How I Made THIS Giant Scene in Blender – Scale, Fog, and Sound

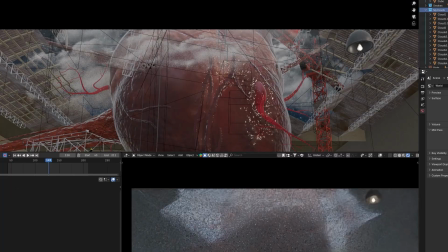[4:15]
A few of them are at the back too, again to sell the sense of depth to it.
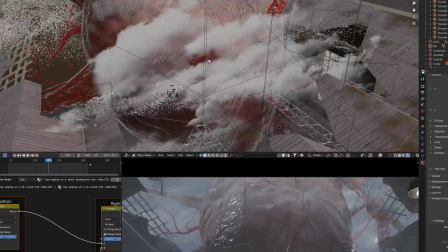[4:20]
It will take your render to the next level. Alright, let's keep moving. Parallax, right?
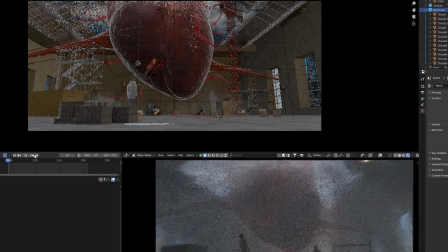[4:26]
Again for the sense of depth. So if you look at this, basically move your camera.
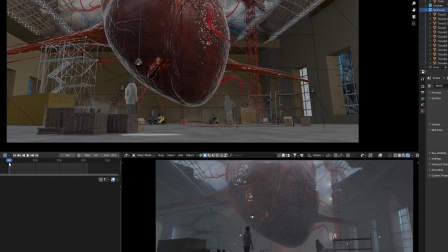[4:30]
Instead of making an image, if you're making a video, you have one advantage,
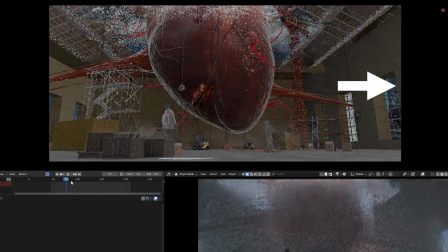[4:35]
and that is you can move your camera kind of like parallel to these objects.
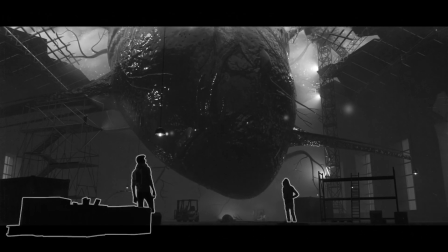[4:40]
And what will happen is all the foreground elements will be moving fast across the frame, but your main subject will stay almost at its original position.
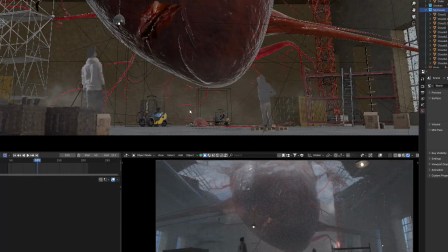[4:49]
So these cartons and me and second me and all this stuff is moving across the frame really quickly, but the heart is not.
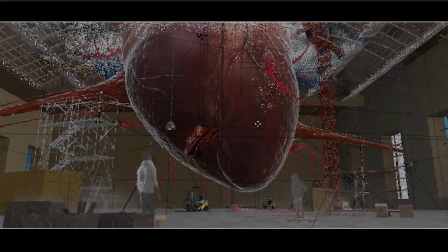[4:56]
So this is basically the parallax effect that you want in your render. You can even zoom in. See how the foreground elements move really quickly, but my heart is staying the same.
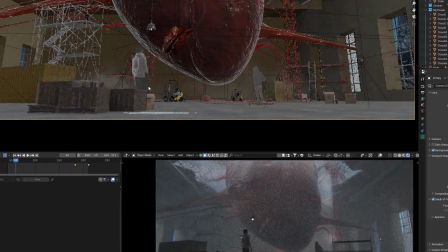[5:04]
The reason why I did not zoom in is because of my green screen footage, because that's not 3D, so that would not have looked good.
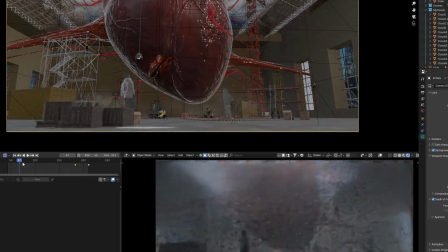[5:11]
It looks like those are images instead of 3D. So that's why I moved my camera kind of like across the frame instead.
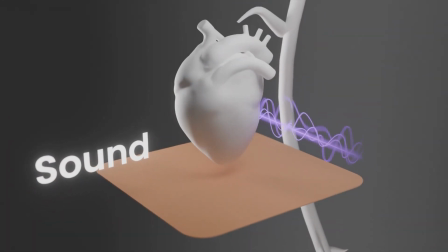[5:21]
Okay, so I wasn't even planning to talk about sound in this video,
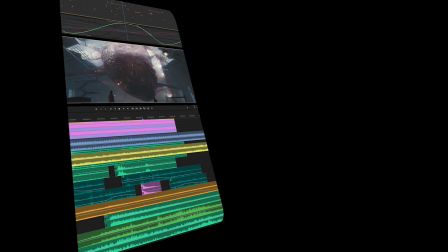[5:24]
but then I posted this Premiere Pro timeline on my Instagram and Adobe themselves liked it, so now I'm legally obligated.
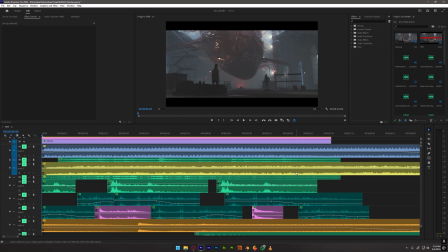[5:31]
Well, jokes aside, this part's actually really important to me. It's not just something I slap on at the end. Even while I'm building the 3D scene, the sound is already playing in my head. The reverb, the ambience, the vibe, how everything will sound.
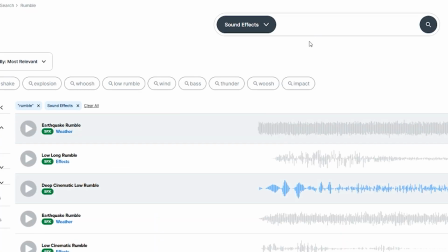[5:42]
So when I finally get here, it's less about adding sound and more about finding the exact ones that were echoing in my brain for days when I was working on the project.
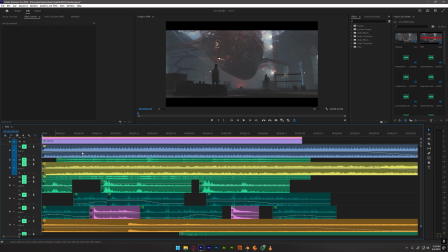[5:51]
So let me show you what I used. I will just quickly go layer by layer on this. Okay, so this first one is just a basic humming.
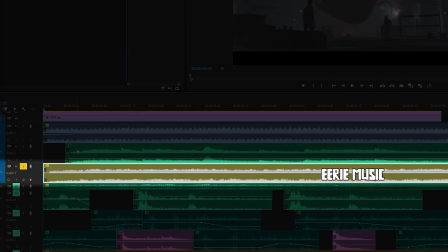[6:01]
It's metal creaking. This third golden one is basically more of a music, dark and rumbly, kind of what I wanted.
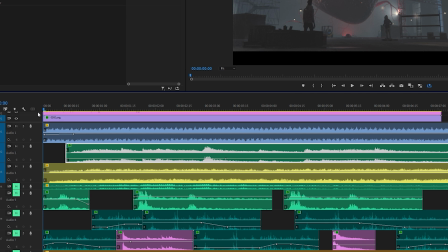[6:11]
So let's play these three together.
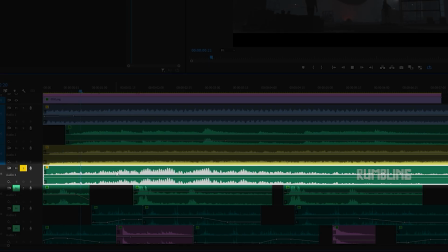[6:17]
See, already sounding really good. This fourth green one is again a random like humming sound or rumbling.
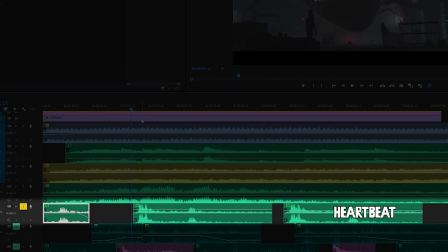[6:24]
I tried adding like beats for the heart.
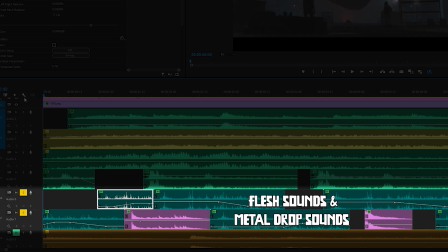[6:28]
Okay, these next two are kind of like organic flesh sounds again for the heart, and these pink ones are like metal tool drops.
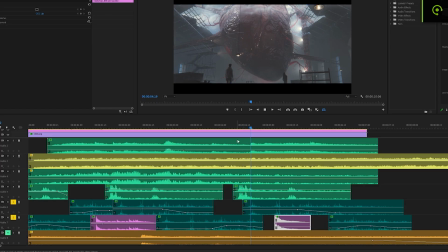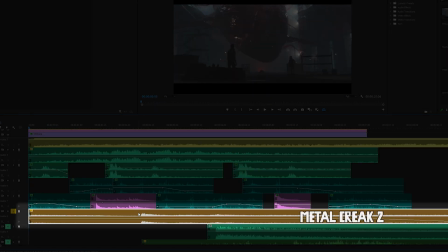[6:43]
See, again another metal creak, but it's way cooler than the above one. See, it reminds me of the game Fallout 4 and its sound design.
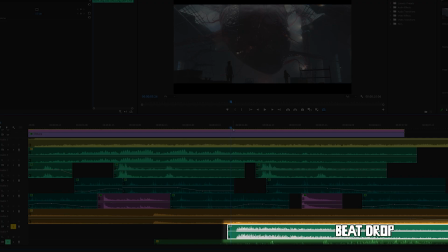[7:00]
Really good so far. I needed a big beat drop when the whole heart is in frame, so this is that. Tell me that's not epic.
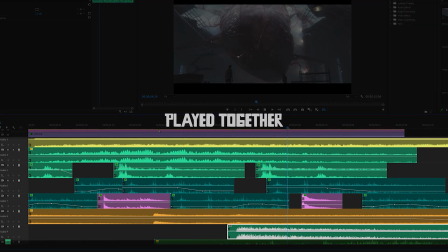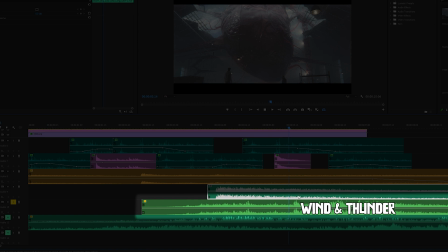[7:17]
Wind with like a thunder.
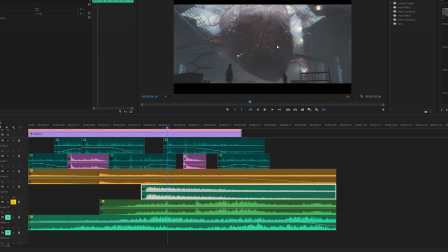[7:20]
This wind sound is making it sound like there's stuff outside this warehouse too, like grass and clouds and rain and stuff.
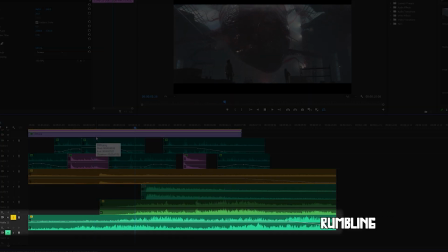[7:31]
See how sound can build your scene. This last one is another like rumbling or distant explosion.
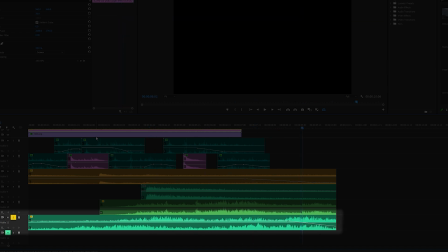[7:40]
Sounds really good. So all of this combined.
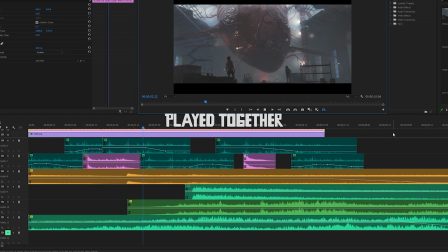It actually feels like there's stuff behind the camera too and outside the warehouse.
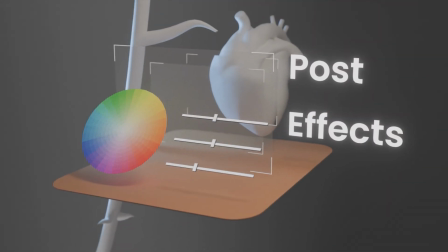[7:53]
Okay, so final thing we have is the post-production, adding these final touches.
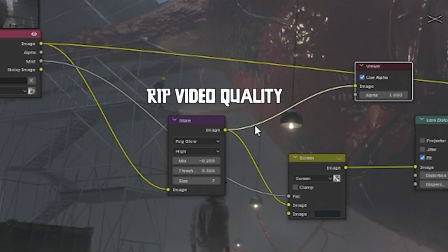[7:58]
In Blender's compositor, I added some glare to get that soft fog glow around the lights that we usually use.
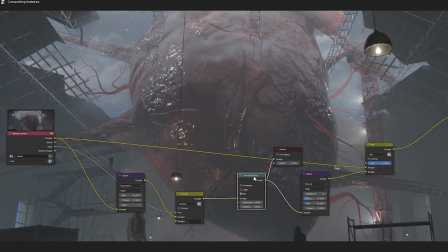[8:05]
You can see around the lights. A tiny bit of lens distortion, and remember that mist pass I talked about earlier?
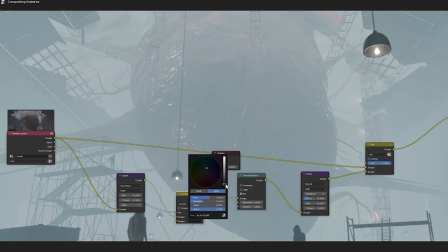[8:11]
Here it is. I use that to kind of like add slightly more fog to like kind of dial up the dreamy haze just a bit.
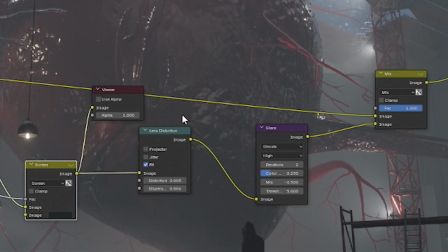[8:20]
Then another glare node.